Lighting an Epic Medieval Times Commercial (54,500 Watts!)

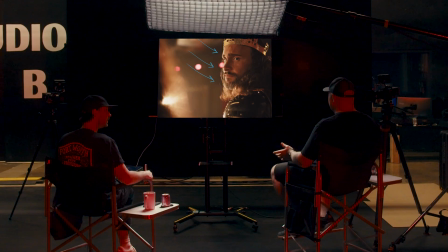(4:02)
We just
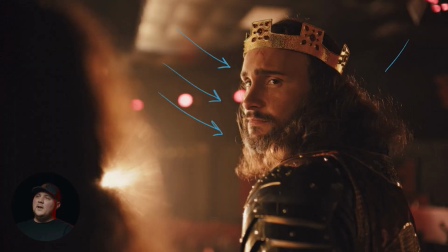(4:03)
had Hawkeye bring over a mirror board just to kind of kick back and return some of that light that's coming from all the way down the arena.
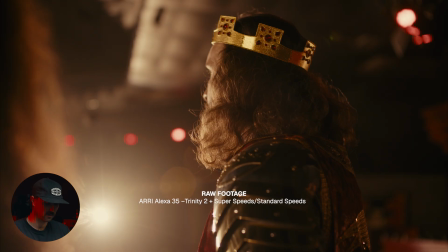(4:11)
Yeah, and it's like you get a nicer quality, well, maybe not nicer quality, but
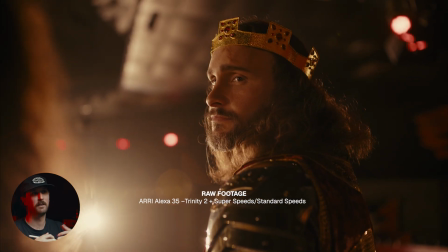(4:15)
it's the feeling the light feels like it's coming from farther away, because it technically is.
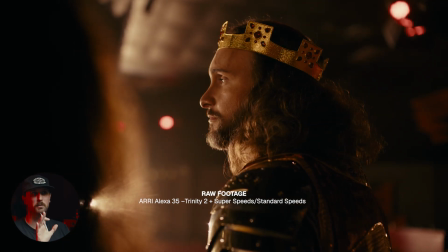(4:20)
It's just being bounced versus like sometimes if you just put a light right there, it feels like there's a light right there.
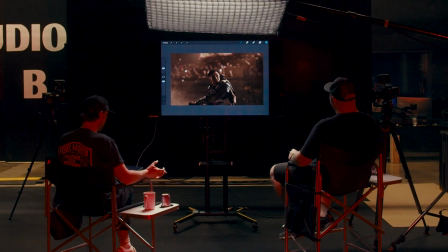(4:25)
So here's a frame that I feel like really captures like what we were going for in like the fight sequences. Towards the beginning, we were lighting with like, putting the 20K through, like a 12 by,
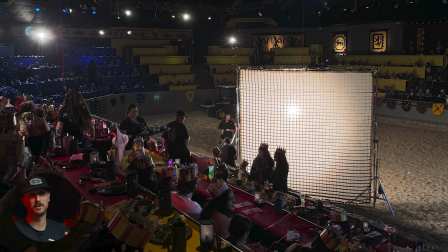(4:37)
I think it was like unbleached muds, and then we're like, well, this is probably like looks too nice, too glowy.
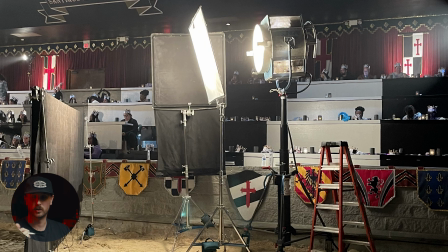(4:42)
Yeah. And then we eventually landed with just the 20K through the opal, and you can really feel like just the quality of light that's like,
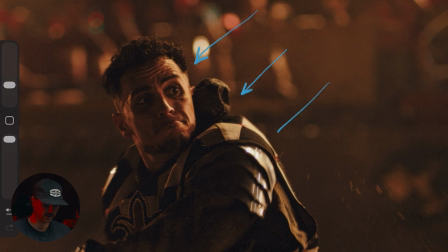(4:51)
bringing in on his face off of his armor, and it adds this like intensity, and it like, even here like on the sand and stuff that he's kicking up.
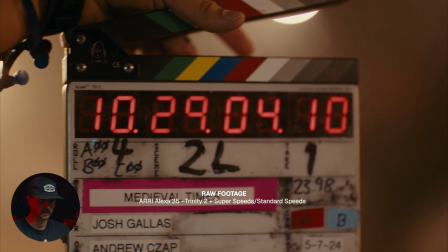(4:59)
This is a static frame, but in the shot, like they're actually covering a good bit of distance too. Right.
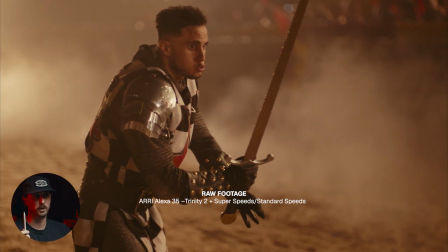(5:04)
And so that's another thing of like having the ability to put a light further away, so you get like, you know, inverse square law.
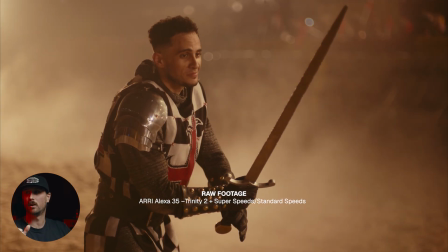(5:11)
You're able to use a more consistent part of that light, if that makes sense.
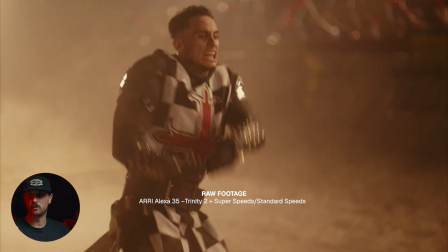(5:15)
Like wherever it's not like the fall off from like, if you're really close to something, falls off much more quicker than if you're further away.
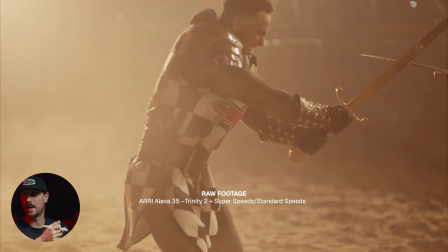(5:22)
But it's like you do need the intensity to, at that further away point, have the output that you need.
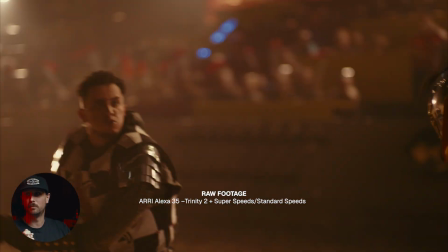(5:28)
But yeah, if they're moving 25 feet, it's like you can get a more consistent look across that 25 feet.
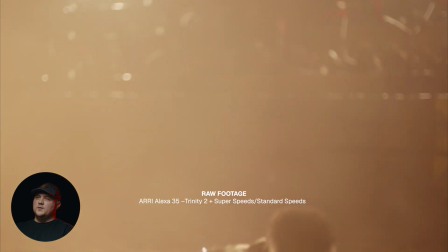(5:34)
Yeah, and it's cool like having all the different LECOs, you know, kind of giving you those beams through the atmosphere.
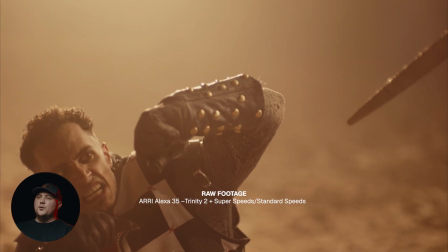(5:41)
Yeah. And so it's like as he's running through it, I mean, he's going in and out of that light.
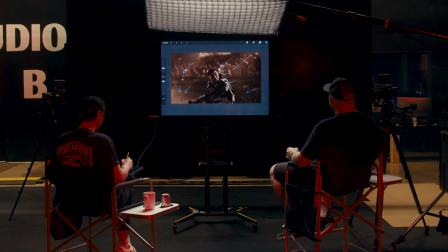(5:46)
Even here in the background, like just imagining what this would look like if we didn't have, you know, our 650s here that are like uplighting this, like how just, you know, obviously you need to light the subject and what's happening in the frame, but like what are all the things to like also build out the environment behind.
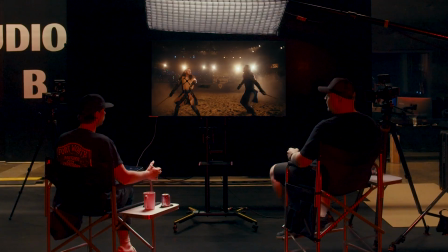(6:02)
It's cool to be able to like work on a job of this size, have the, you know, the resources, the crew to be able to pull something like this off. yeah. I think we're able to like come away and like make something that we're both proud of. And